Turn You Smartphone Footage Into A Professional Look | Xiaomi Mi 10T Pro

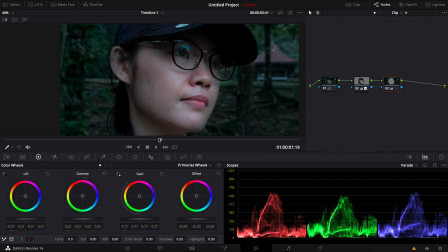So now we can see the face of the subject is really popping out and in
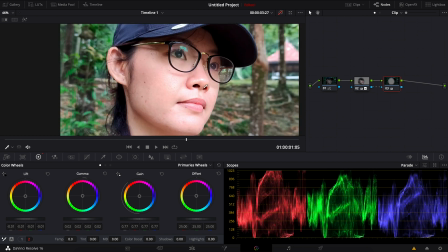focus now so let's see the before where we can see the image looks really flat
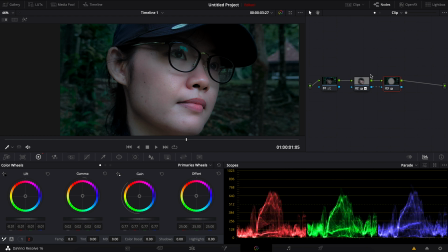and this is after looks much better now I'm gonna make another note to control the whole image so I'm gonna adjust slightly to make it contrast just a bit more and then again on the same luminosity and saturation graph
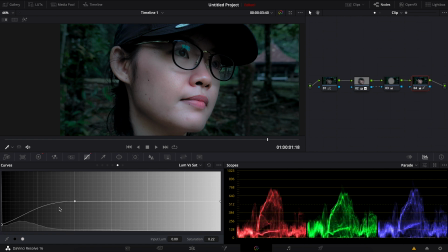make the usual curve to make sure we don't have colors especially on the shadow area and
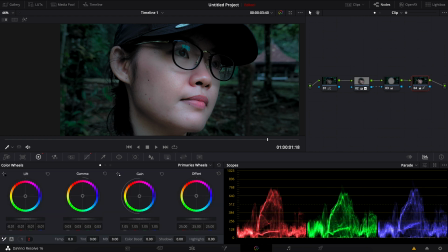slightly on the highlight and lastly let's play around with the temperature try to make it slightly cooler okay so the before and after
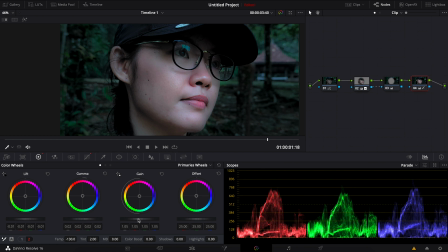maybe a bit more adjustment slightly here and there all
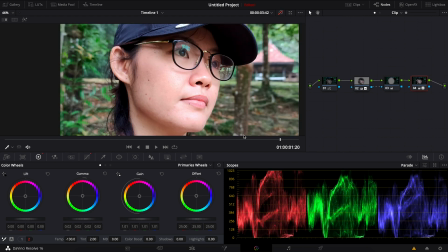right that should be okay and let's see how far did we go and this is the original shot it looks flat everything is in focus a very typical smartphone video into
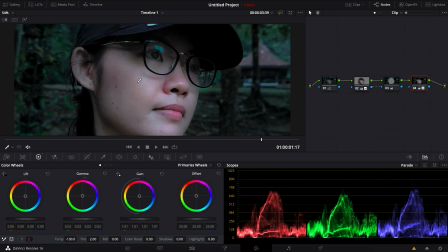something like this very cinematic the subject is really in focus easy for the
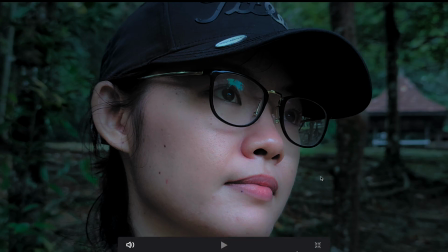eyes so that's about it I really hope you guys learn something valuable from watching this if you have any questions please leave it at the comment below I'll do
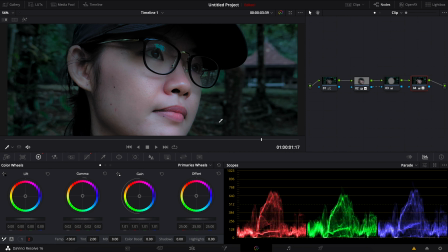my best to answer it let's learn from each other and thank you so much peace beyond you